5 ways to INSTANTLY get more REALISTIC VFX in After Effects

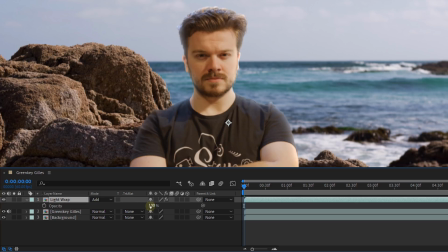[4:10]
We can set this to add and have it very prominent, or perhaps play with the opacity.
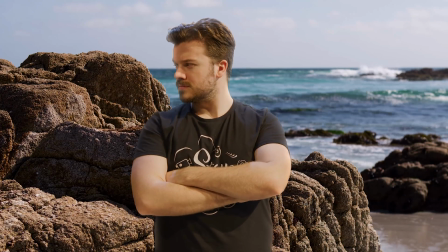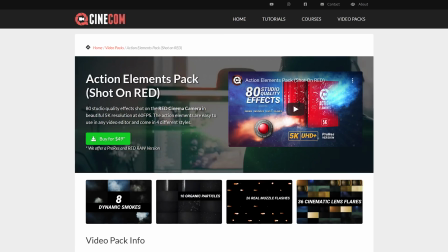[4:23]
Alright, before we continue, I'd like to mention that we've put up our Action Elements pack for sale on cinecom.net.
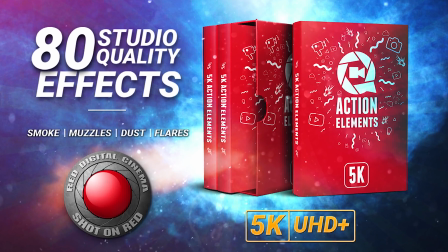[4:30]
Now this pack includes 80 overlays effects like cinematic lens flares, muzzle flashes,
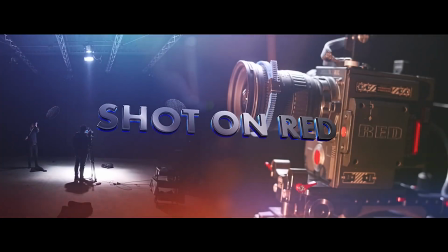[4:35]
particles and smoke, and it's all shot on the RED digital cinema camera.
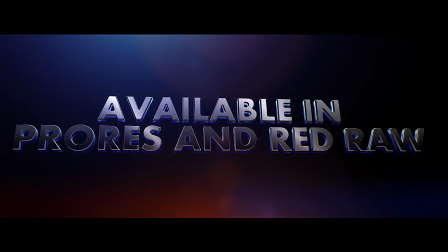[4:39]
And we've exported everything to a high quality ProRes codec, but if you like, for only $10 extra, you can get the RED RAW files and have a lot more flexibility in post. And you can find all the information about the pack on on our website or by clicking the first link in your description down below. And because we're launching this new pack, the first 100 people to use the coupon CineCom10 at checkout will get 10% discount. But before you do that, let's first continue with lighting effects or lightsabers, as that is something that we all love to create, but we cannot forget about the light it emits and the reflection it creates.
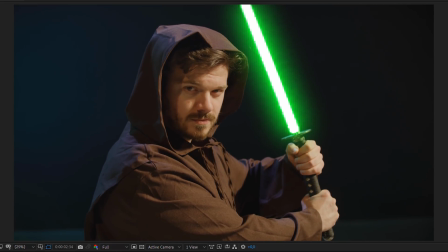[5:18]
Here we have such an example of Jill holding a lightsaber, and we're going to add some light to his face.
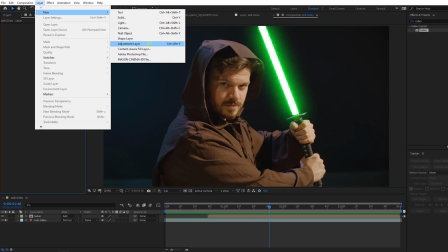[5:24]
And the easiest way to do that is by adding an adjustment layer on top, and then take the pen tool to draw a mask around your Talon's face.
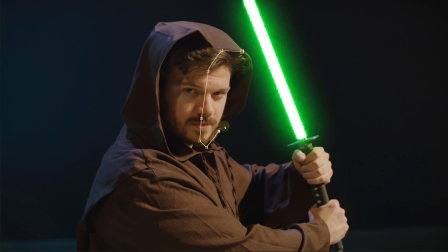[5:31]
And that could be on one side.
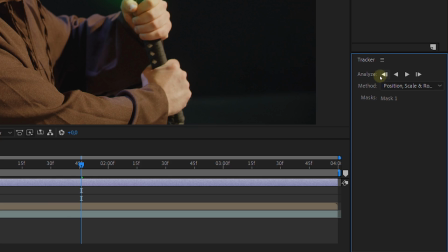[5:33]
If you then right click on your mask and choose track mask, and from the window that pops open, you can track it so that it follows the movement of the face.
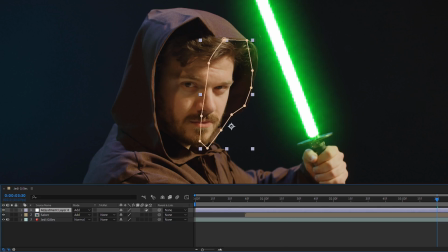[5:42]
When that is done, change the blending mode to add, and then disable the layer to be an adjustment layer.
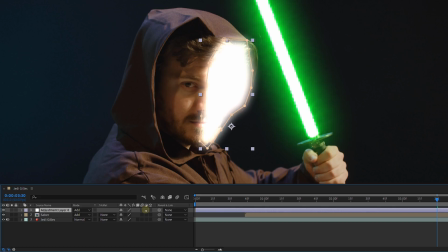[5:47]
And this will add this glow around your subject, which we don't need. So I'm going to add the effect called Lumetri to the adjustment layer.
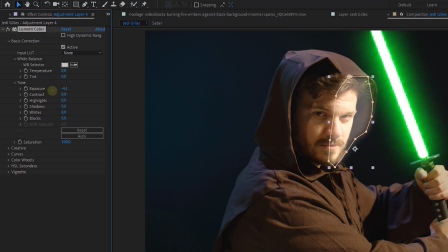[5:55]
And from here, pull back the exposure to not have that too much on Jill's face. Furthermore, you can use Lumetri to change the color corresponding to the lightsaber. And that's pretty much it.
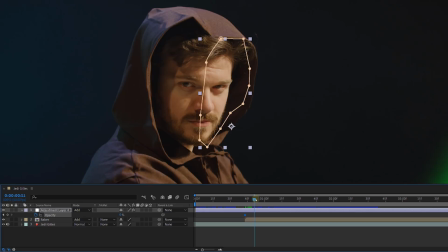[6:06]
You can now go ahead and animate the opacity of the adjustment layer so that the light reflection is more prominent when the lightsaber is close or further away.
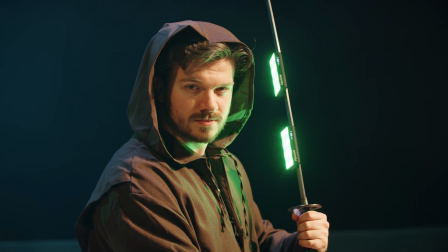[6:14]
A little bonus tip, guys, if you can, try to use a real light on the set to mimic that lightsaber reflection.
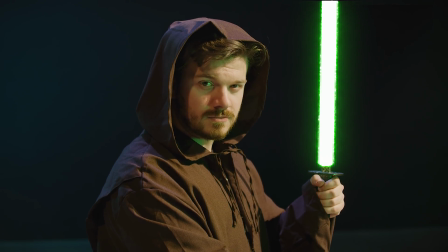[6:21]
This will give you a much more realistic result, as you also get the shadows of the nose and all. And that brings us to the last trick, which are object reflections. Here I've got an energy ball floating above the ground.
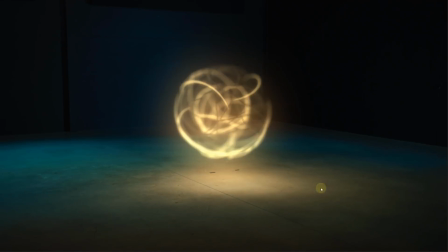[6:36]
So to make it more realistic, there should be a reflection on the floor. And here's how to do that.
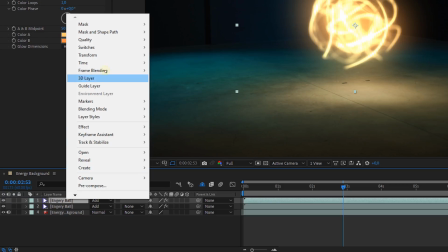[6:42]
Duplicate the energy ball, then right click on the duplicate, go to transform and choose flip vertical.
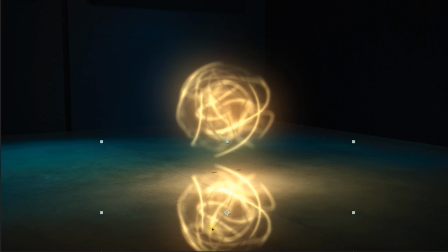[6:48]
Then move that clip down on the floor, which already creates some kind of a reflection, but it's way too hard.
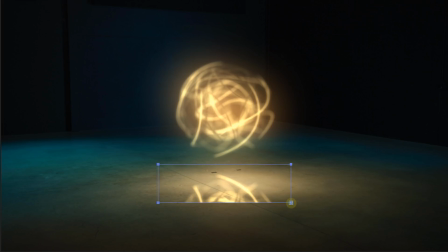[6:54]
So let's take the rectangle mask tool and cut a piece from it. From the mask properties, increase the feather of the mask.
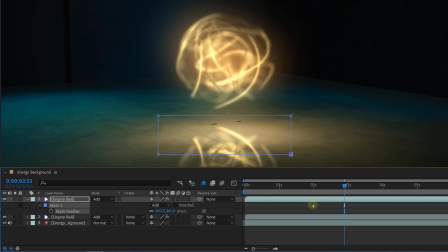[7:01]
It's already starting to look a lot better, but depending on your surface, you have more or less reflection.
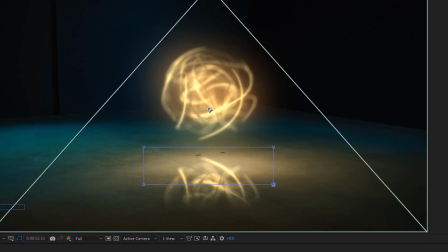[7:07]
Now use the Gaussian blur effect on the reflection clip to diffuse that reflection.
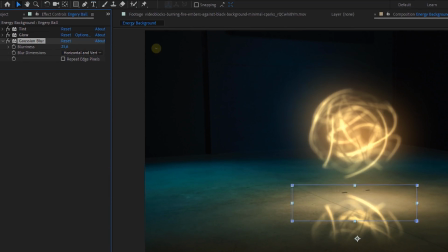[7:11]
Water will have less diffusion than concrete, but I think that's pretty obvious.
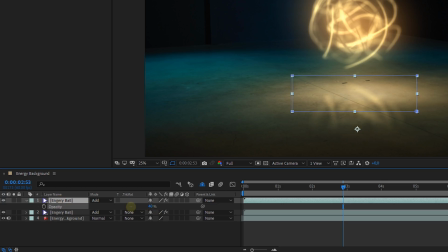[7:16]
And finally, you can play around with the opacity, which is basically how much of your surface reflects the light back. A wet floor will reflect more than dry floor. Now using this technique, we'll also have the animation of the energy ball and the reflection than if we would just blend a colored mask underneath it.
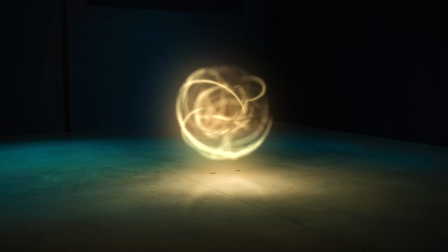And those were my 5 super simple tricks to make your visual effects more realistic. I hope that you've learned something new today. Thank you for watching. Don't forget now to check out the Action Elements pack by clicking that first link down below. And as always, stay creative.